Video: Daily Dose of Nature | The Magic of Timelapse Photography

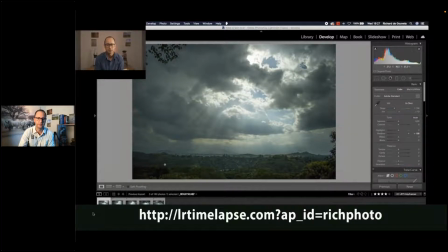36:47 And I was trying to keep, now we're getting a better bell curve. Now we've missed all those clip bits there, which is fantastic. That's just another example of dynamic range and just how I can pull out from what seems like a black foreground to really show what my eye saw.
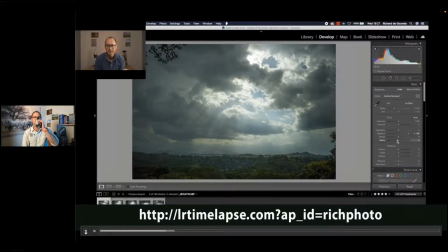37:04 So let's continue. And now we need to bring back the highlights a little bit. We're going to drop the blacks so that we can create a little bit of contrast. I don't mind a bit of detail lost in those areas. It's not going to be a problem. And now we're going to recover a bit of the highlights so that that goes down.
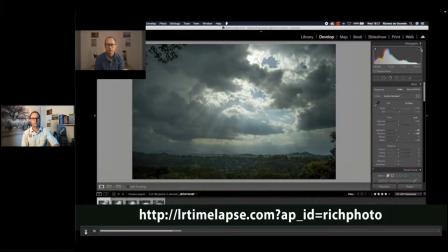37:22 You'll see that that white goes back to nothing at the top there. Right. Then within this, there is a great thing where we will use our texture sliders.
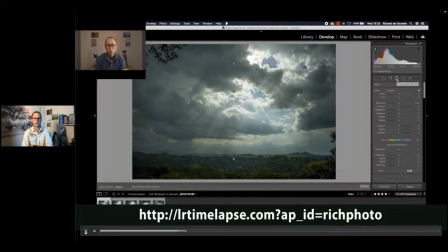37:36 We're going to go to the graduated filter, and it automatically, a lot time-lapse installs these 4 points, 2 of them from the top down and 2 of them from the bottom up.
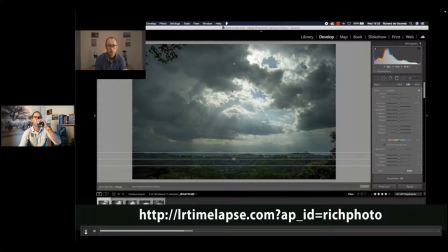37:48 So you can see the red areas are where we're going to work. You can move those around as you need to, and you don't need to add any others onto this. So what I'll do is I'll work at the bottom there on that first one. I'll move it up so that I can get to the bottom ground, and I'm only going to work within the red areas.
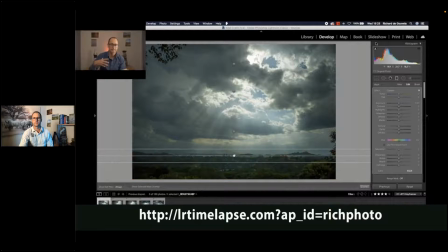38:06 So it's this graduated filter which allows me to work in specific areas. I'll put up the clarity there, some texture, and a little bit of the shadows to pull them out a little bit more. So that's a great way of creating a contrast down there and make that all look good.
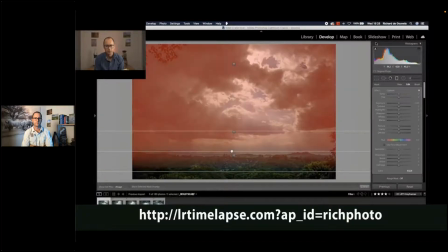38:22 We're now going to work on the top. So I'm going to look at where that's moving and how the red is impacting that around us.
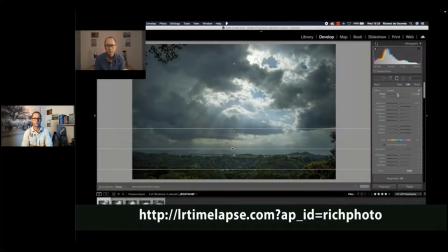38:31 I'm going to cool this down a bit to make the sky a little bluer than what it was. And I'm going to add some texture and some clarity and definitely some dehaze.
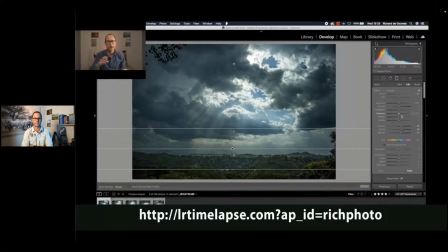38:44 And dehaze is a great way. Watch how those sun's rays start to pop out. It really helps with the workflow of this whole thing. So clarity, I love the dehaze button for skies, and we can lift the shadows a bit and just create a bit more contrast so we create the punch.
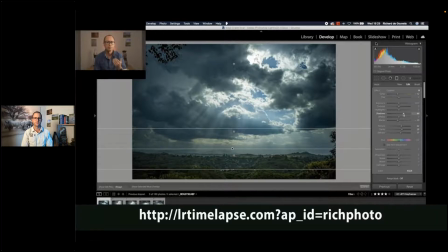39:01 Now, you wouldn't be able to do that within a video. I can put the saturation up again to bring the blues out a little bit more, and that will be great. From there, we're going to have to edit across all of these images.
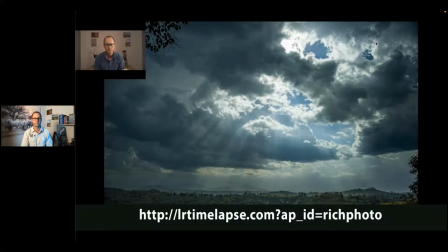39:18 So now you can see the final image there. It looks pretty nice.
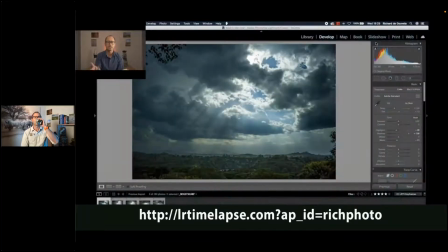39:21 You get the real impact of those rays, and once we move it into a time lapse, you're really going to see them starting to move. So now we've got to sync these across all of the different images.
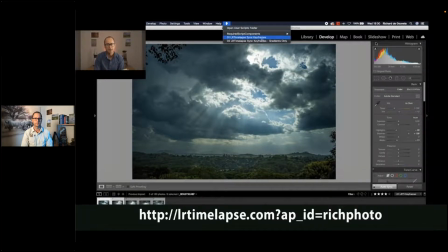39:33 And for this, because they are the same, you have to use that scroll thing up at the top, a lot time-lapse sync keyframes.
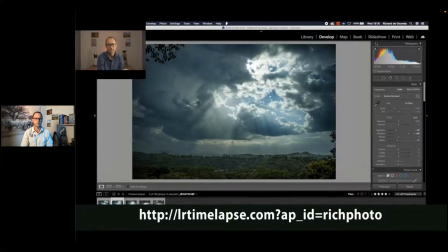39:42 That means this one will now have taken on the exact same settings as the other one. which really helps us. And because all of these are the same, I'm just going to literally sync them across. We're going to look at a different one where each frame, keyframe, becomes different,
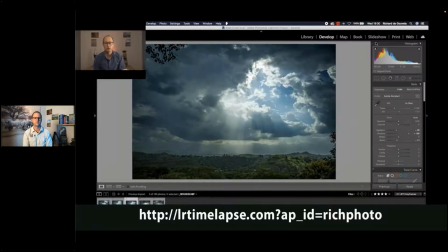39:58 and we will have to look at how we do that. So we're going to edit through that shortly. I had so much sports trying to put these things together last night.
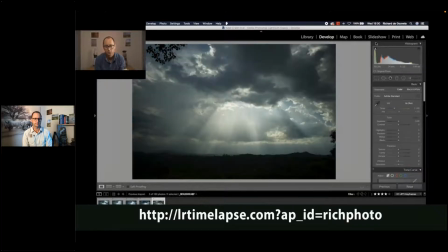40:09 My computer was not loving me and was dying and switching off and doing crazy things.
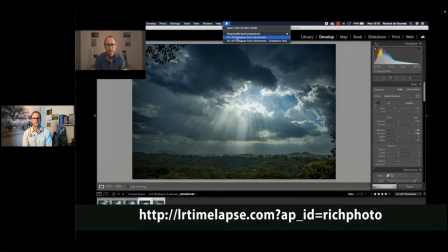40:15 So I'm happy that we got to get these all out to you guys. While this is running through, I'm just going to check if there are any questions.
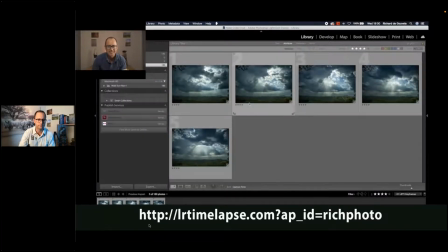40:24 The Sun app is called
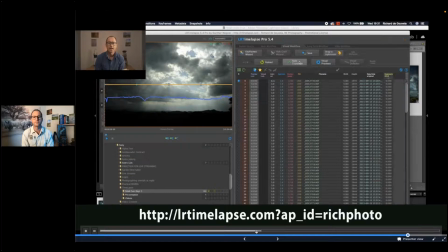40:29 back in, and we've now reloaded the 5 images that we've now worked on, and we're doing auto transition. So now, because I've worked on 5 images, what it's going to do is it's going to work out what the difference is and how I change those images and create a slow curve to make it work perfectly.
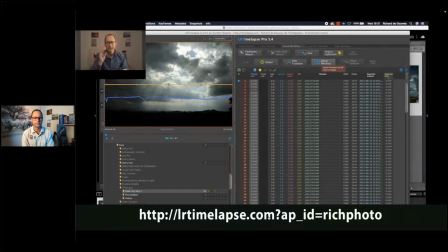40:48 And it is a beautiful thing to do.